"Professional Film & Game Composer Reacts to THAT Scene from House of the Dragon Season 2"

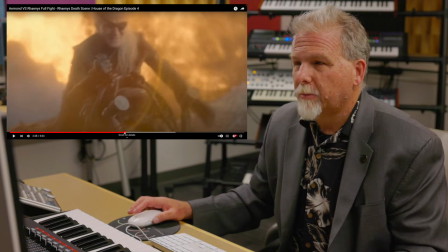[12:08]
I wonder if when the music comes back in, if you notice it comes back in pretty much at the same level that it came in before,
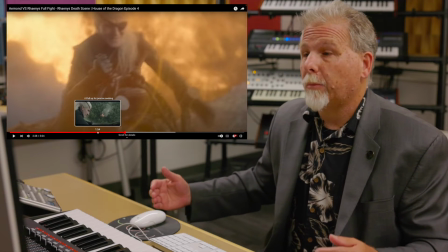[12:17]
almost as if it were cut or edited that way. I wonder if that would have been an opportunity as we see our dragon falling from the sky to,
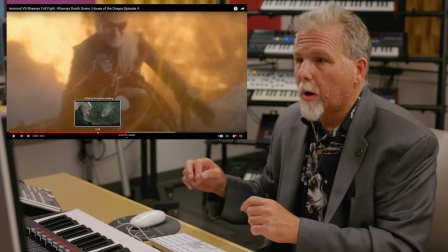[12:25]
again, have the music tell us more about what's happening in the development of this scene.
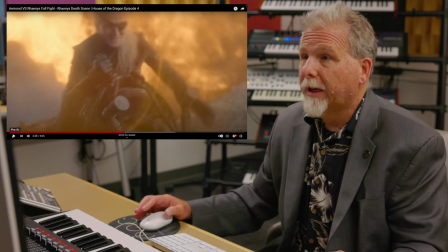[12:31]
So take a look at it from that perspective and see if you agree or disagree.
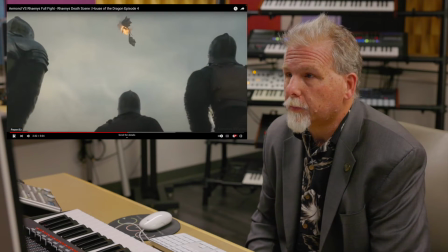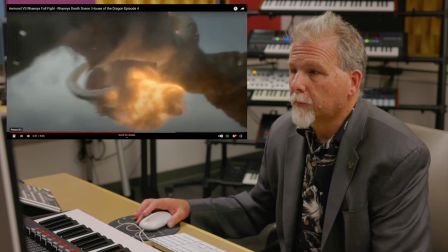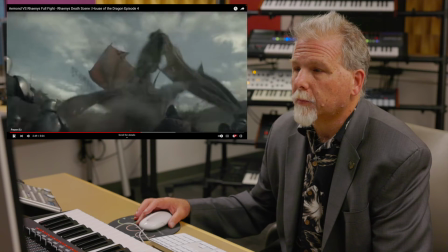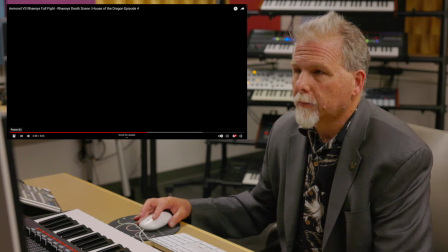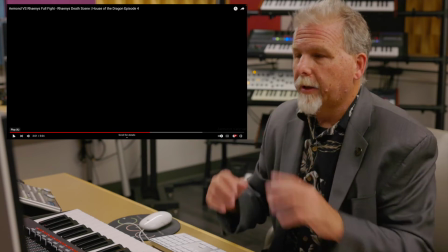[13:09]
Nice, that ending
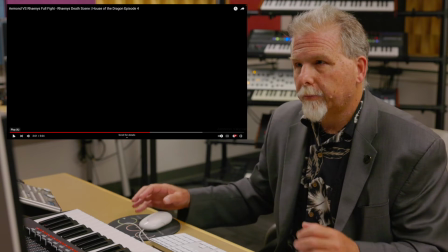[13:13]
cuts off beautifully, really gives us just a rolling ending to that scene, right?
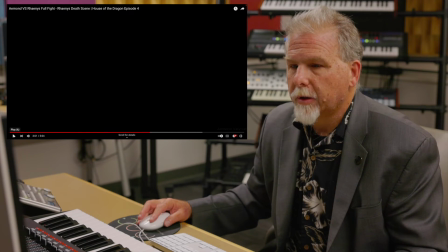[13:20]
Just perfectly timed with the images. Let's see where it goes from here.
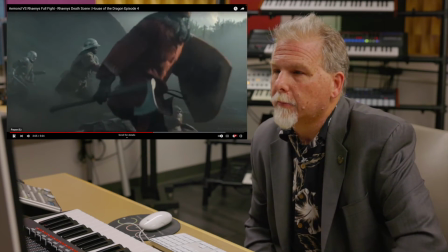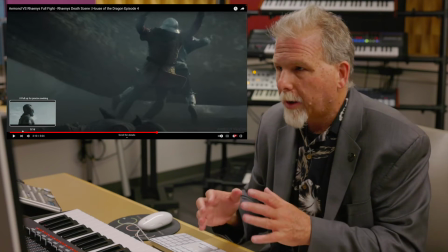[13:34]
So one thing that I noticed right away is that from the first part of this clip, we've been listening to pretty much standard orchestral instruments, right?
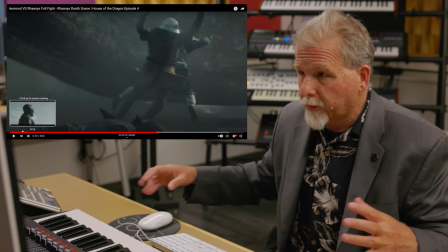[13:43]
Big percussion, strings, large string section, brass, used in different ways.
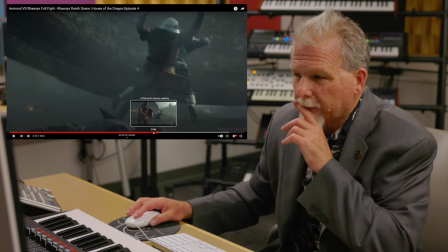[13:49]
And then suddenly here, as we get to this section, I'm hearing much more of a combination of ambient design, right?
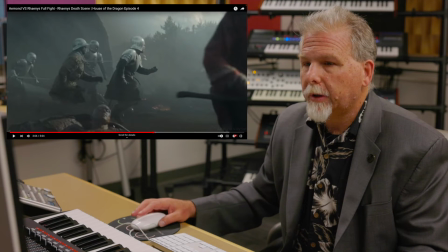[13:56]
So almost a different palette completely. Let's listen and see if I'm hearing that right.
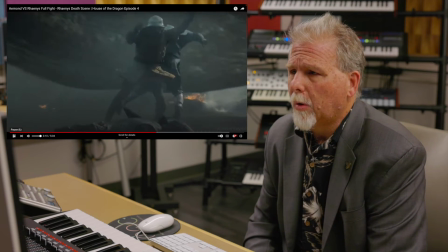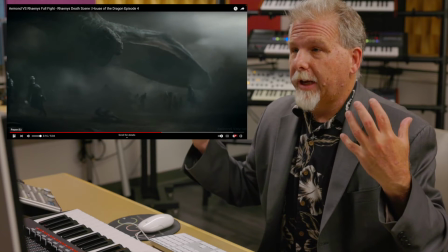[14:09]
And it works really well, right, to take us out of reality into this slow motion
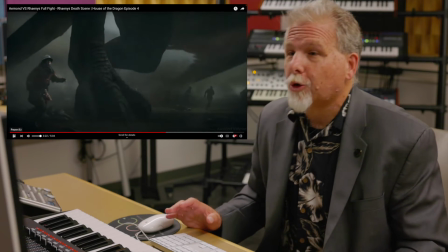[14:14]
action that we're seeing with this incredibly dramatic dragon about to stomp on people.
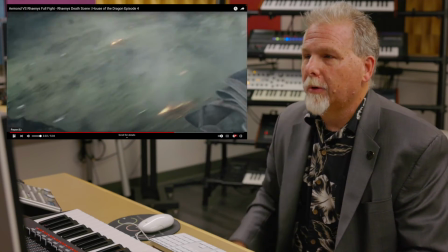[14:24]
And now as we move out of that sequence back into real time, we come back to standard orchestral instruments, it sounds like.
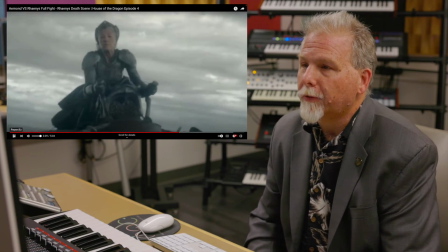[14:34]
Beautifully done.
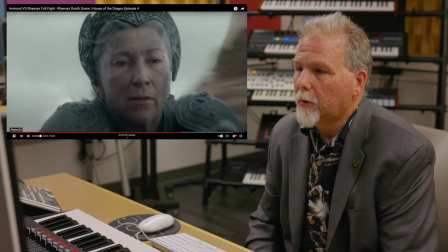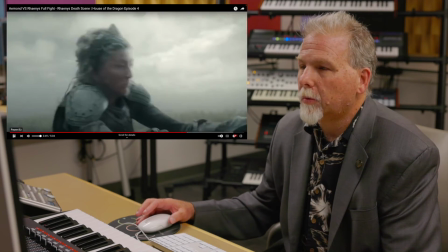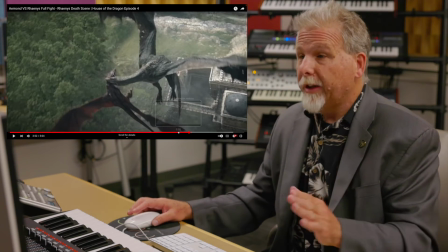[14:48]
Again, not having seen this clip, it's completely unfair to me to judge this way,
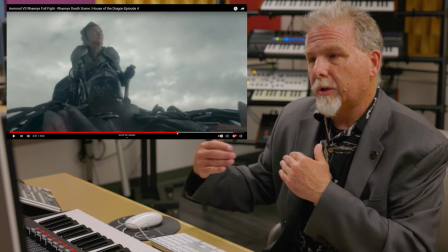[14:53]
but why is my music not changing in relationship to the action that's happening on the screen.
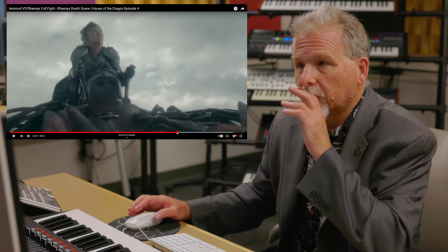[14:58]
There's a sudden change.
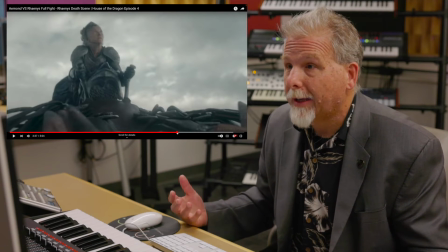[15:01]
There's being surprised, and yet the music doesn't seem to be highlighting that.
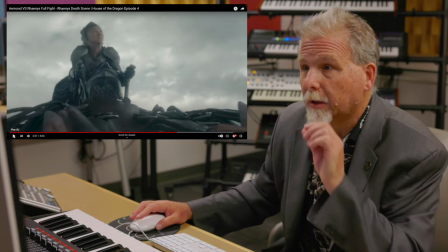[15:08]
Again, could be a good thing, could be a bad thing. Again, it's all about creative choices,
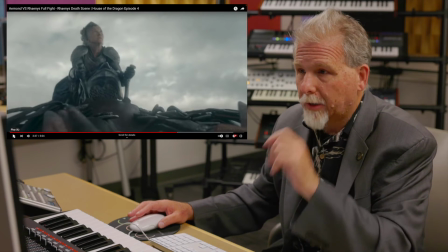[15:12]
how you see the picture and how you want to develop the narrative of the music along with the picture.
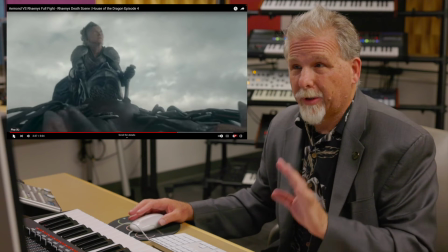[15:18]
In this case, it seems to go a little bit contrary to the narrative.
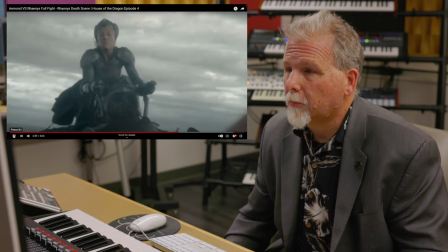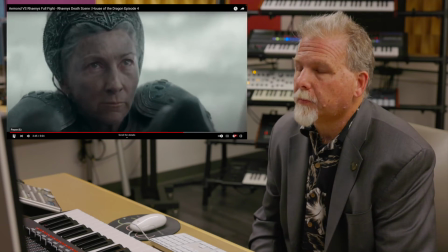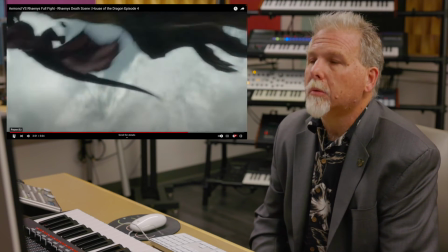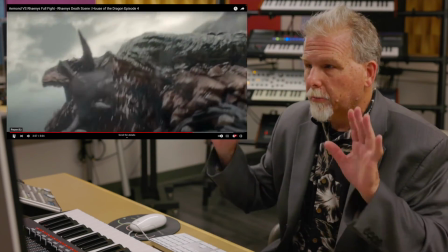[15:39]
Big moment, but not in the music, mostly carried by sound design.